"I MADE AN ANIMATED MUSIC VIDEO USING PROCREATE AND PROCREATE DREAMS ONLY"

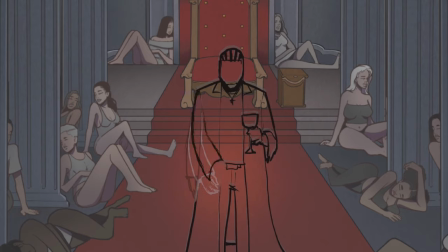418s
I drew each pillar you can see on the left and right side with the girls I drew each pillar like separately so I can move them around to like make a depth effect so this is me drawing the character that's walking by so i'm trying to make him like walk so i'm just
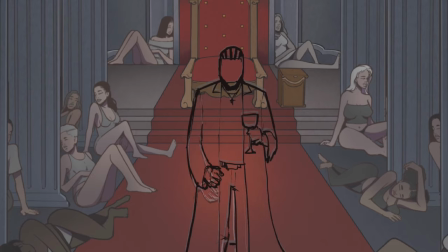435s
trying to do the walk cycle the front view walk cycle push his hands around and his head bounce around like as he walks like a real person should so
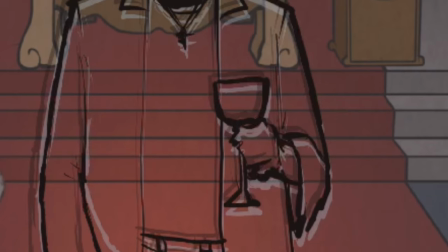443s
if you notice like i did not draw the um blood as the wine i didn't draw the blood in the cup so i didn't
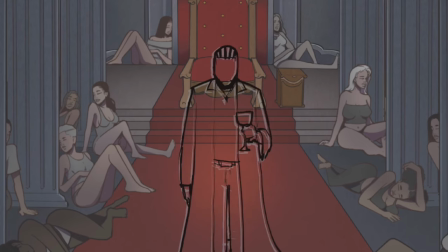450s
want to draw the blood yet because i wanted to also animate the blood in the cup so i would do all of these in procreate dreams while i'm animating so this is the part where he's supposed to like take a sip from the drink so at this point i already made the whole
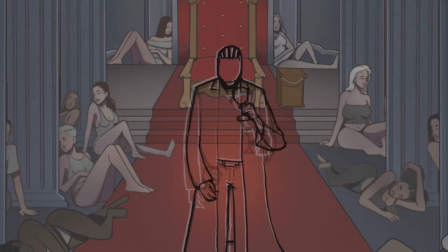465s
walk cycle so now i can just copy and paste and um uh tweak the hands so i just mean i'm only like animating the the hand with the cup and the face when he raises his head up and takes the drink that's what i'm doing right now at this point
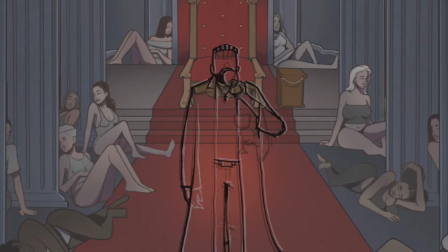482s
so yeah that's pretty much it so once I finish this process of him taking the drink I would have to like also
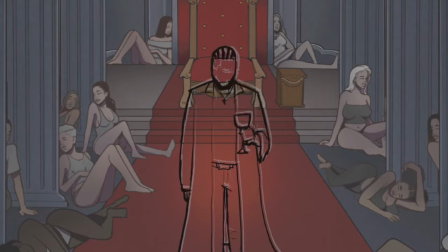495s
do a clean sketch a clean outline and then paint all these on procreate dreams so
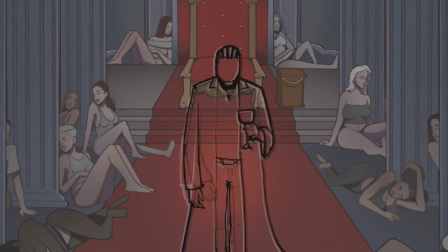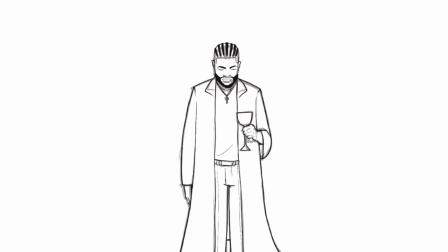517s
right now as you can see I'm kind of animating his um his um cloak did i say cloak i'm animating his um uh what should i call this the vest is wearing i'm animating the vest so you can see the vest moving around and this is me doing a neat outline i'm knitting out the outline you can see how he moves so this is um
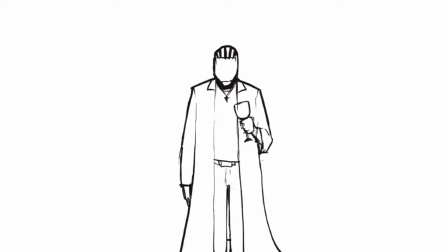536s
i was actually satisfied with the movement so right now i'm just doing a neat outline for the hands yeah as he takes the cup up and takes a sip so that's what i'm trying to achieve at this point so to achieve his face I would put a face of the character face I made while it was sitting down so I'll use this face and together angle
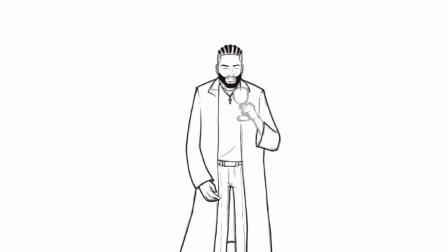554s
I want for this because I did not make my character design to have like a downward looking face which was among my mistakes I made while I was creating my character I did not make enough like face angles and stuff I only made a front view side view and three quarter view back view but
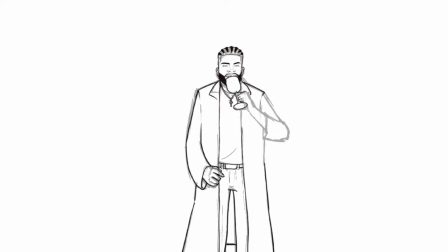570s
I needed to also make like an up view like a up looking face view and also a downward looking face view also a downward looking to a view and stuff like that but I didn't do all of this so it can make my faces look a bit off if you notice he doesn't really look like himself at some points
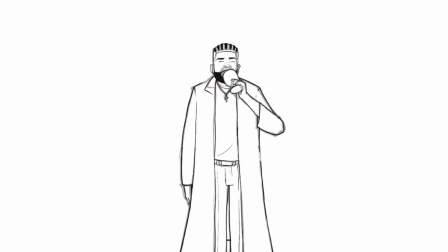586s
but it's pretty quick so you wouldn't really notice all these cons so you wouldn't notice all of this so that's a good thing about animation sometimes like you would not see all the like Thoughts come out Because everything happens so quick So that's what I would say Among
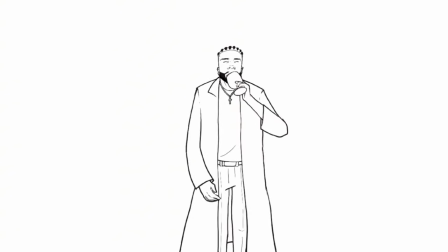603s
my regrets I didn't make enough perspectives When I was making the character If not I could have gotten a perfect face And go for each scene So I had to make him take the drink And
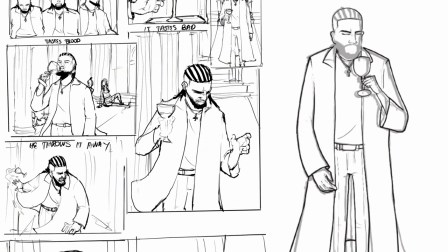620s
Even in my story about I drew him After I took a sip He like Threw the cup away He got like, he takes the best to throw the cup away in my story box.
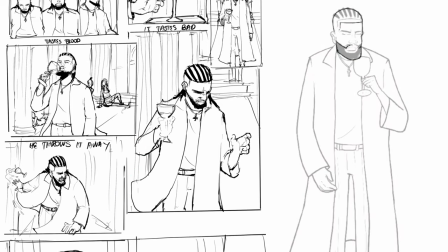632s
But while I'm making the animation, I decided to like not do that anymore because it didn't come out right to me.
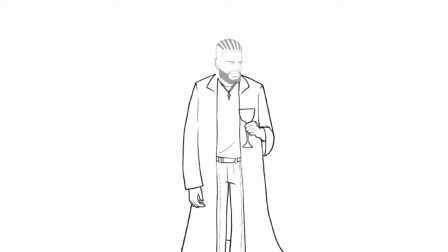639s
So I had to like make it different. Like he just took a sip, he dropped the cup back and he like let the cup, like the cup just fell off his hands.
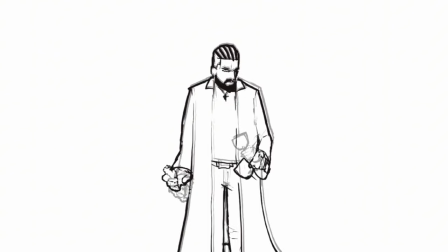646s
So that's what I'm trying to do right here. I don't make him throw the cup away anymore. I just want to make him like drop the cup down.
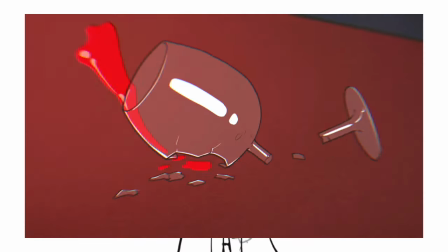651s
And then the camera is going to transits into like the cup, landing on the floor and breaking like shattering like that's what I want to do